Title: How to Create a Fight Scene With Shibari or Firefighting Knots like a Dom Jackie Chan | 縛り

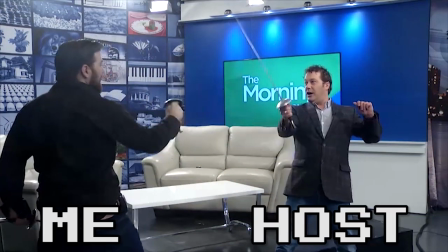0:02 This is me on the left, about two years and 65 pounds ago.
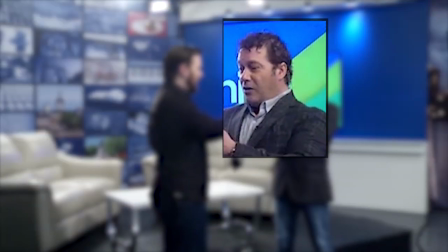0:06 I was on a morning show demonstrating some of the choreography from a play I was involved in, and one of the things I did caused the host to make this expression.
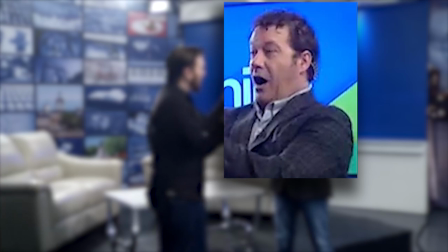0:15 As choreographers, this is the face we want to see audience members make. So what did I do?
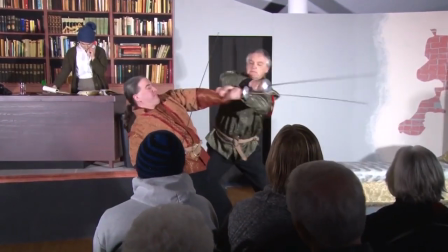0:21 First, the play I was working on was called Goodnight Desdemona, Good Morning Juliet.
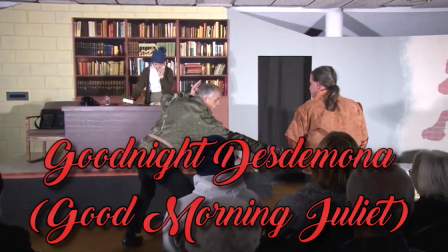0:26 A modern-day assistant professor finds herself stranded in the worlds of Shakespeare's Othello, and later Romeo and Juliet.
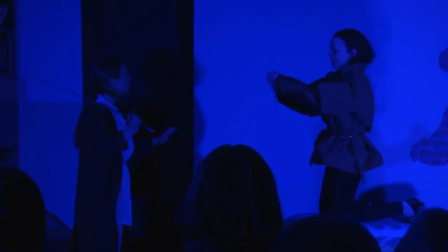0:33 Part of the script says Othello binds and threatens Iago,
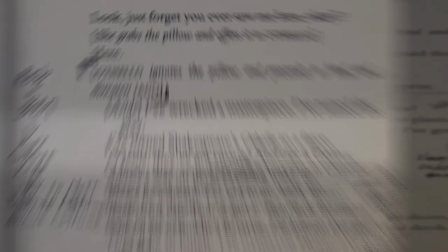0:36 but it doesn't exactly make sense for Othello to pull out modern day handcuffs, so I suggested to the director that we use part of Othello's costume,
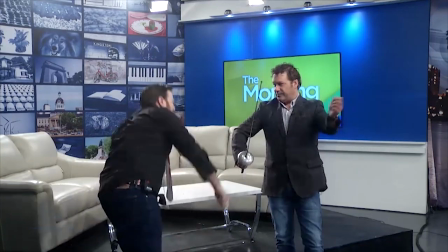0:44 a sash that he wears in the production. So for the morning show, I made sure to wear this untied tie around my neck from the moment I entered the building.
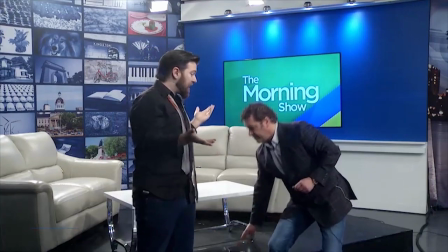0:51 If I bumped into the host in the hallway, which happened twice, I wanted him to think it was just part of my style, part of my outfit for the day.
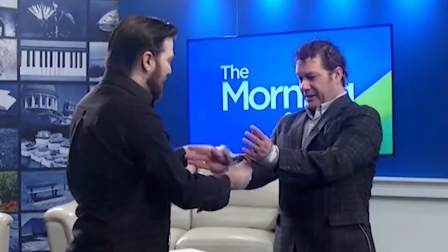0:57 You can see the host thought it was neat that the tie became cuffs, but he was astonished when it turned out that they were actually functional and could tighten around his wrists.
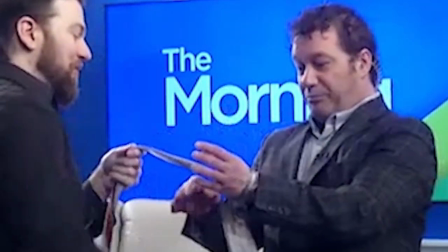1:06 It wasn't a fake prop of a couple of loops and an actor pretending to be stuck.
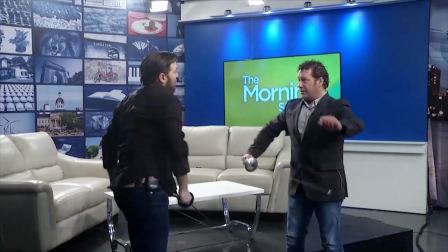1:10 I turned my tie into the real deal right before his eyes, and you can see his face light up with wonder.
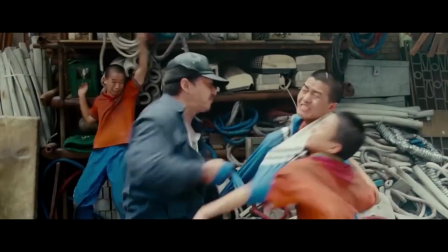1:16 I don't know about you, but I love this type of choreography where Jackie Chan takes part of a costume or the set and ties people up.
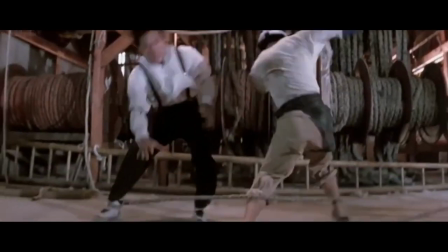1:23 There's something magical about it, isn't there?
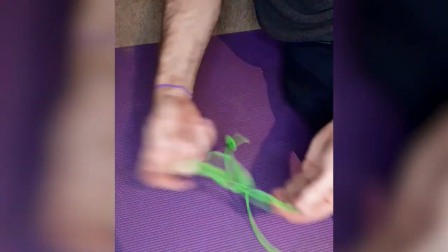1:26 So let's look at the knot that I used, how it's done so quickly, and the details beyond the knot itself that make the whole thing work.
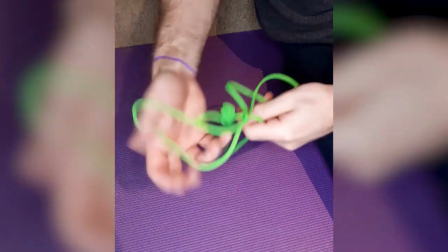1:34 Here are the actors putting their reps in with a boxing hand wrap in the rehearsal space.
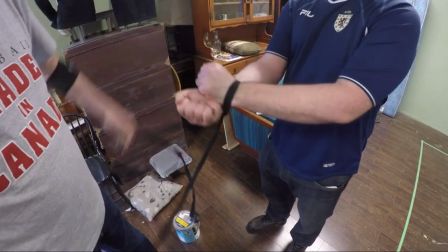1:39 Since this was a staged show there were no second takes, which meant the actors had to be able to get it right 100% of the time.
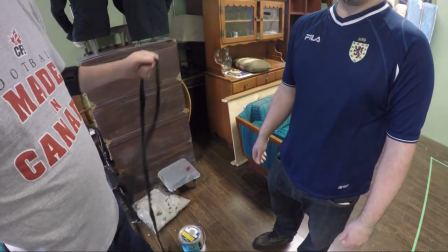1:46 This sort of choreography has to be smooth and fast, otherwise it feels like it grinds the show to a halt.
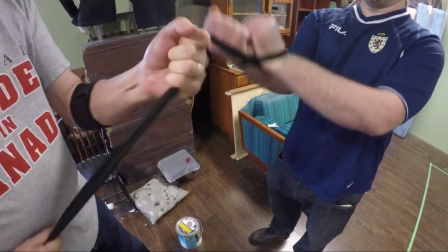1:51 Let's compare this method to another production I found online that also used part of Othello's costume to bind Iago.
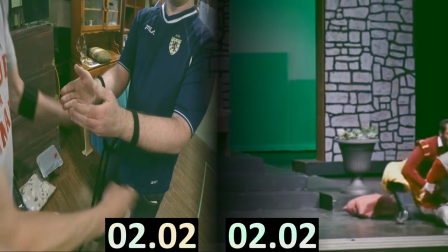1:58 Ready? Go! And done. We're all done guys.
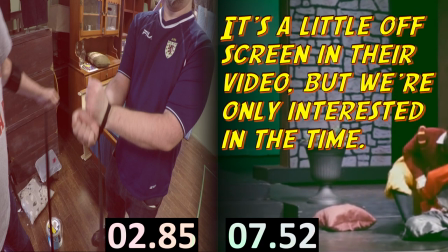2:06 Gotta move on with the scene now.
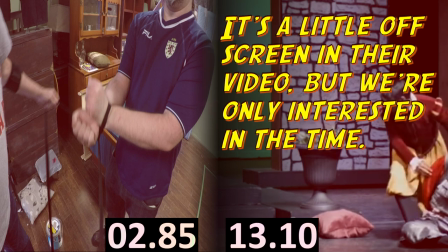2:10 Guys? There we go. For choreography we can't use time-consuming knots like these.
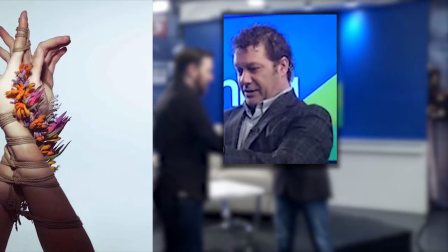2:17 We need quick knots with unconventional props if we want to light up someone's face like this.
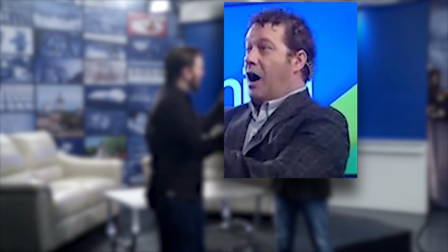2:23 The victim is a big part of this type of choreography too. Look at all the minute details in the victim's hands alone.
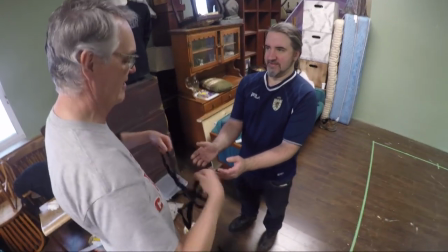2:30 First, he holds his hands loose and relaxed,
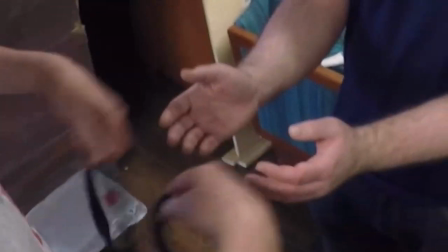2:33 but inconspicuously tucks his thumbs as the cuffs go onto his hand, mitigating any possibility of the material snagging.
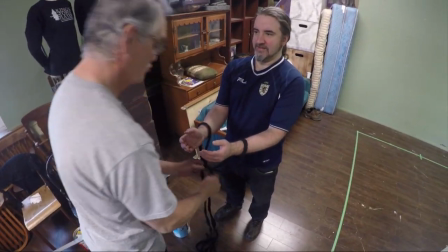2:41 When the cuffs are cinched up, we want as big a transformation as possible.
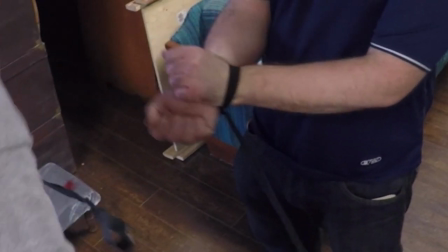2:46 Going from loose and relaxed to tight and compact like this doesn't happen naturally.
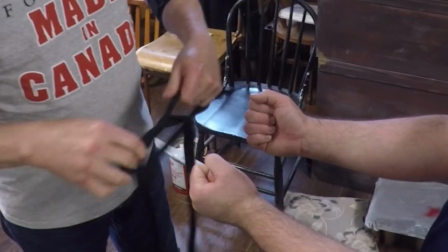2:51 Without choreographing the cinching up part, the move ends up looking kind of like this with very little visual change.
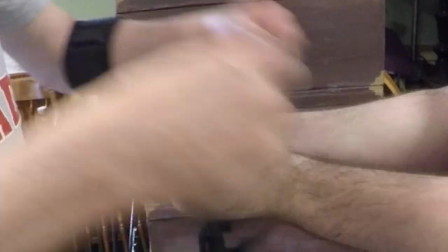2:58 So instead of fists staying side by side, let's have them cross over a little at the wrist. Looks better but not great.
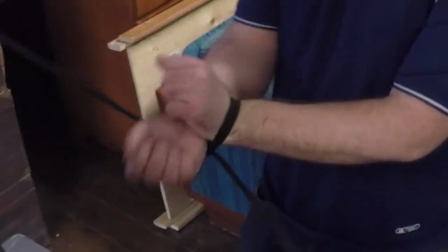3:05 What if we go open hands side by side away from the body to clenched fists crossed at the wrist close to the body?
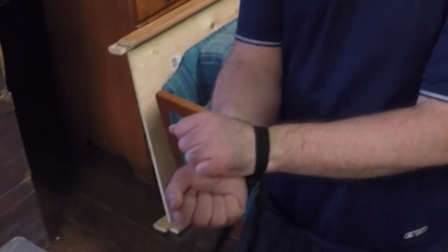3:12 Now we've got an impressive transformation that really shows Iago has lost his freedom.
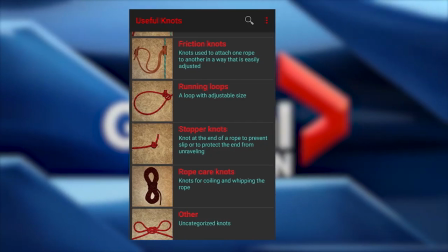3:17 I've found firefighting knots to be the best resource since they're often designed to be created quickly and applied in rescue situations that involve tying knots around people.
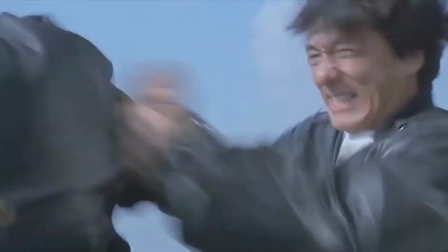3:25 Now that you've got a good foundation let's dissect three Jackie Chan examples. Now this is film so a lot of the important parts are going to be what happens just before and just after the cut.
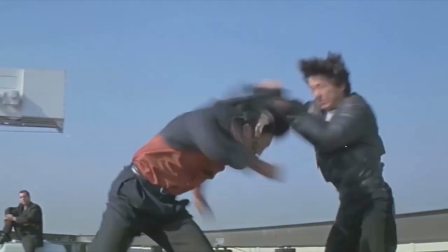3:34 Jackie grabs the back of the blazer. The victim turns to face him causing the tails of the coat to be crossed but after the cut you can see that they are not crossed over.
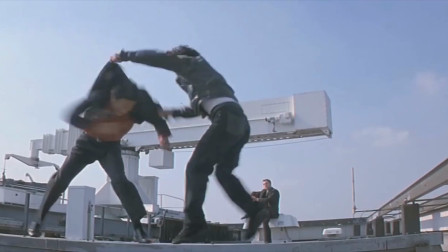3:42 Jackie has switched his grip and now it's far apart and the tails aren't crossed. At At this point, if one of them spins, the tails will be crossed again.
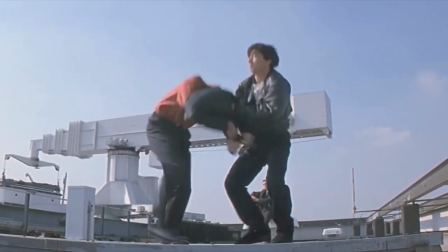3:50 But they both spin, so the tails should not be crossed. Jackie has switched his grip again during the cut.
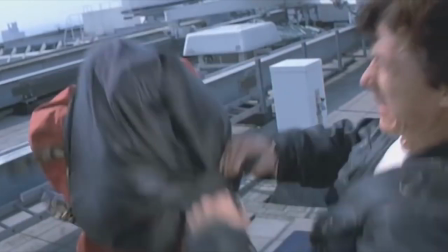3:56 Now the tails are crossed again. This next hand movement doesn't accomplish anything either. It just looks like he's tying a knot.
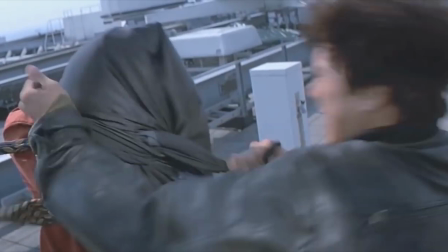4:02 And since it happens just outside the frame of the camera, it kind of tricks us into thinking something's been done, even though it hasn't.
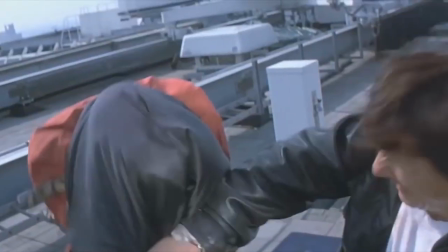4:10 Next he pulls his hands apart, and it feels like a knot's been pulled tight, but really in a freeze frame we can see that it's just crisscrossed and he's just kind of moved his hands back and forth.
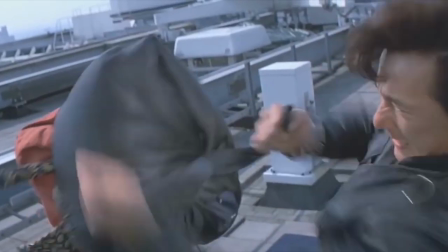4:19 It's still good, it's still effective, but there have been a lot of grip changes between shots and really there's been a lot of cheating to achieve this in this particular fight.
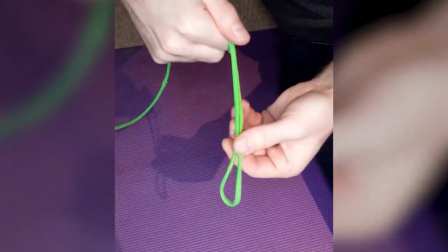4:27 One reason I don't like this method that has cheats from one shot to the next is that it's hard to convince a director by saying, then we cheat and hope no one notices.
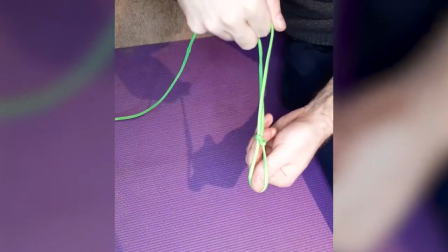4:35 It's much easier to convince a director that something's a good idea when you can show a real knot accomplishing a real goal right in front of them.
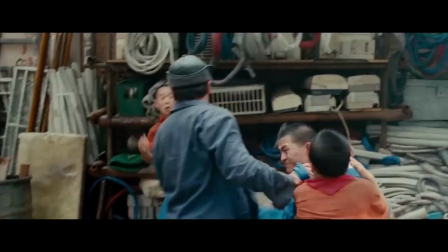4:42 This fight from the Karate Kid reboot uses a different choreography trick. I want you to pay attention to the length of the jacket sleeves from the white stripes to the cuffs.
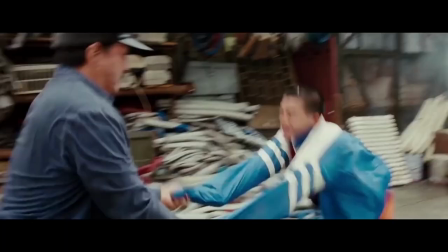4:50 Yes, the jacket does slide up the kid's back to provide more slack, but even then those sleeves aren't long enough for what ends up happening.
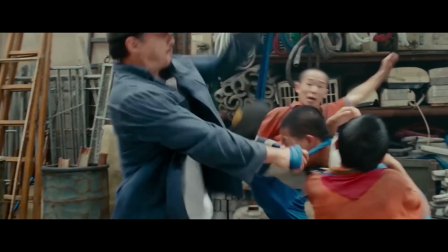4:59 What happens is between shots they switch out the jacket for a different prop jacket that has longer sleeves.
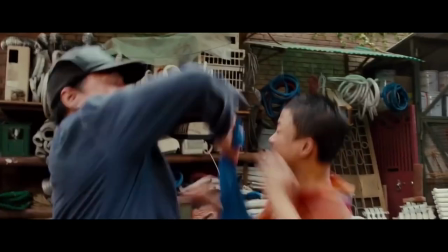5:05 Even though this is cheating, it allows Jackie and the other performers to stand a little farther apart and open up so that we can see and appreciate the choreography more.
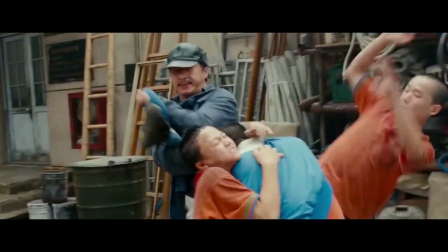5:14 In this fight I think it goes a little too far with the enhanced jacket sleeves but I do think that this
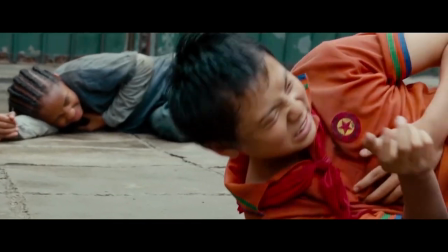5:18 is a worthwhile trick in some cases to make sure the audience can see and appreciate the choreography.
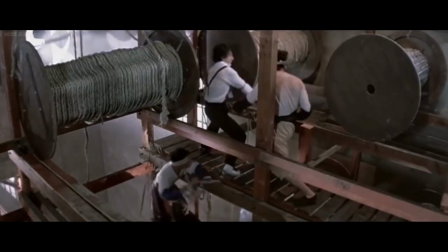5:24 This rope factory fight from Miracles has one standard cheat and then a much cooler method.
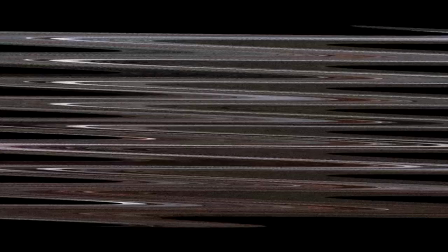5:30 Let's get the standard cheat out of the way. This guy at the bottom of the screen grabs a rope and and whirls it around Jackie's leg.
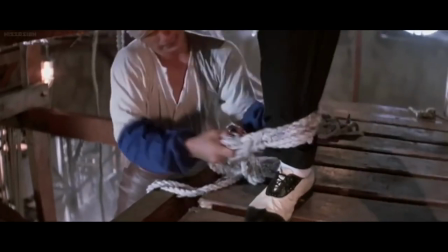5:36 He grabs the other end and all he does is cross it over. He never actually ties a knot.
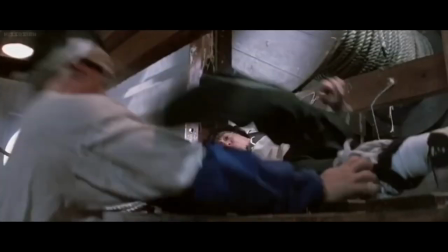5:43 Between shots they tied a real knot around Jackie's ankle, then they had the actor put his hand on the knot to make it look like he achieved that.
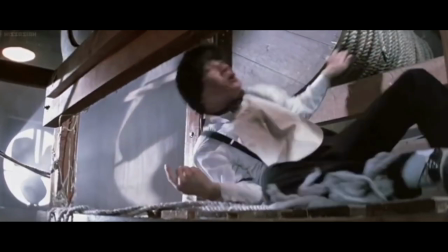5:50 This is a common cheat and there's nothing wrong with it, but it takes more time and money to do separate shots.
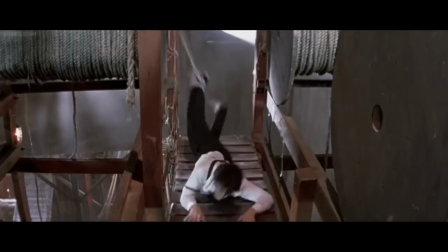5:56 And obviously before pulling Jackie and suspending him, yeah, of course they're going to make a real knot.
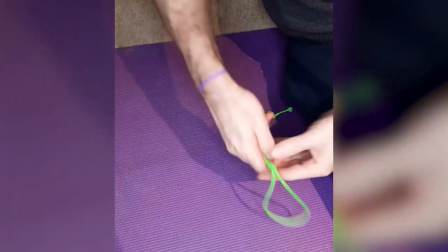6:01 Personally, I say why settle for using multiple camera angles to achieve a cheat when you can save time and money by using a real knot in one continuous shot.
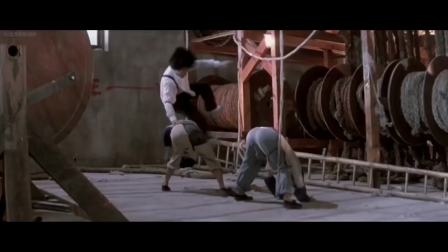6:10 Now to the coolest example. No cheats, but also no actual knots. Just helpful stuntman.
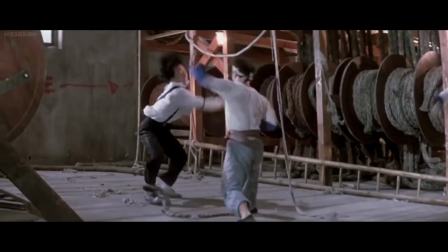6:16 The stuntman comes in and puts one foot on either side of the rope. Jackie wraps the rope around him so that now the right leg of the stuntman is wrapped up.
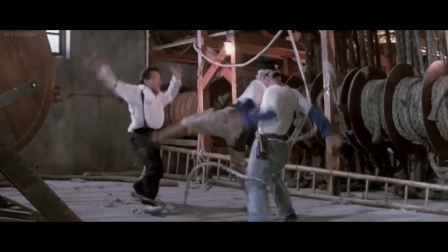6:24 Second stuntman comes in and he puts one foot on either side. Jackie wraps the rope around him in the exact same way.
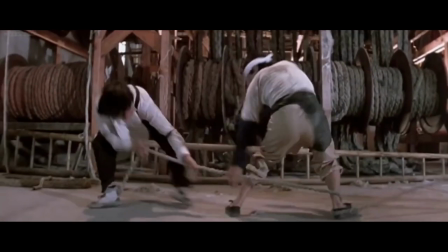6:30 Both stuntmen now have their right leg wrapped around one time with the rope.
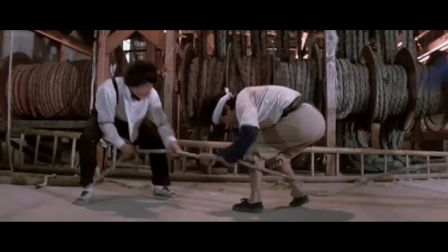6:34 Their left legs are completely free so they grab the rope and pretend that their left leg is tied.
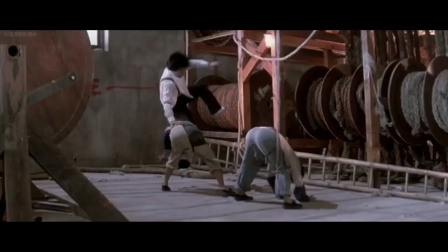6:39 For the stuntman on the right they've also pulled the rope taut from above so that everything looks tighter.
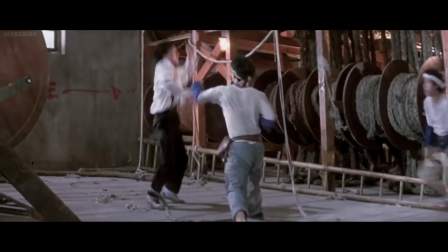6:44 Jackie going over top of the stuntman with the rope like this doesn't actually do much of anything but they pretend it does and fall on top of each other.
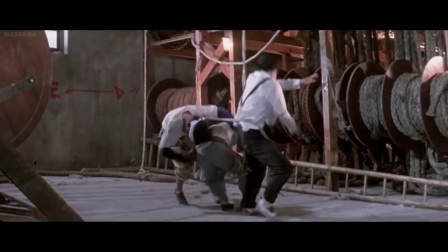6:50 They're very helpful. Nonetheless this is amazingly creative and I love this fight.
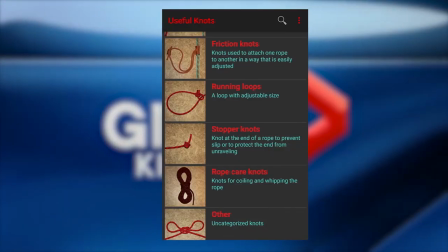6:55 If you're serious about doing this kind of choreography, I recommend an app called Useful Knots.
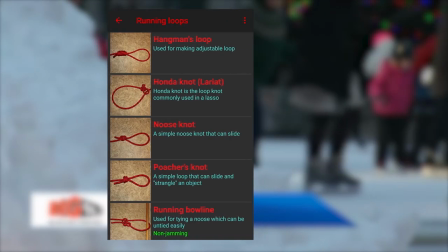7:00 It's free, there are loads of knots, and they're all categorized, and everything's really clear. Get a little piece of rope from the dollar store, and get practicing, and get fast.
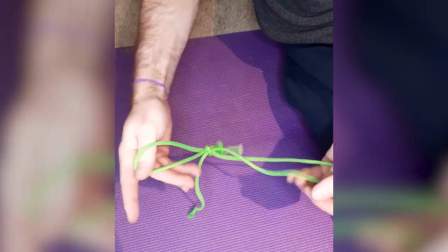7:09 It's also worthwhile to learn different ways to achieve the same knots.
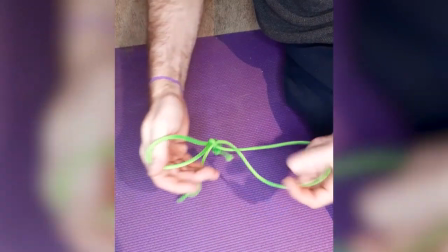7:13 I can do cuffs this way, but what if the director likes the idea but not the feel of the way it's being tied?
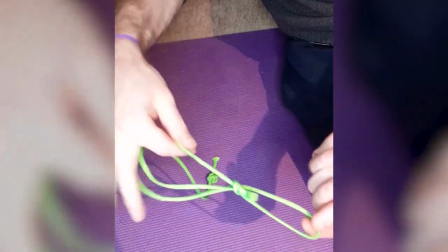7:19 Well, I can show them this way, or another, or another. What if I do the same method but pull one end all the way through.
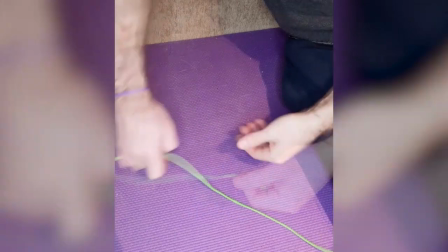7:25 Now I've got a noose. Director thinks that method takes too long? I can show them this one, it's faster.
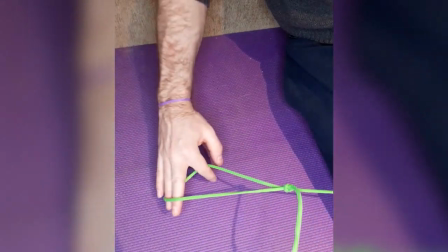7:31 It can go around a neck, a limb, two limbs, a prop.
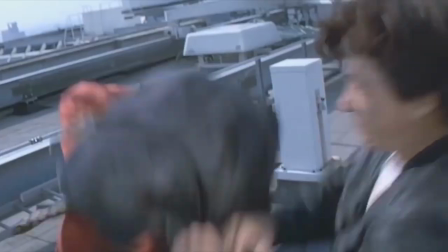7:35 If you love fights like this and this type of choreography as much as I do, get some knots under your belt and watch those faces light up.
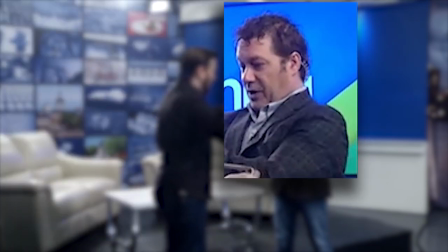7:43 When filming this type of fight though, you'll want to make sure to capture it in a way that isn't muddled.
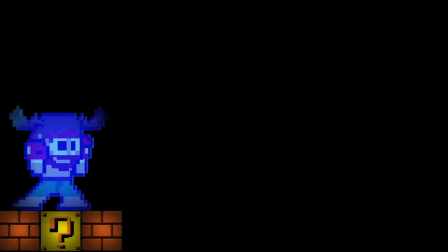7:49 I recommend this video of mine about framing and editing for clarity in fight scenes.
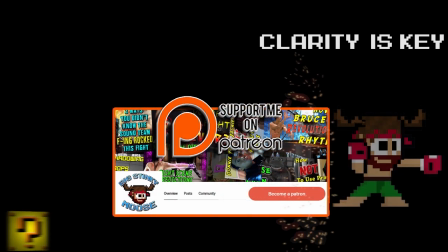7:54 And for instructions on how to tie the knots I used in this video, you should check out my Patreon.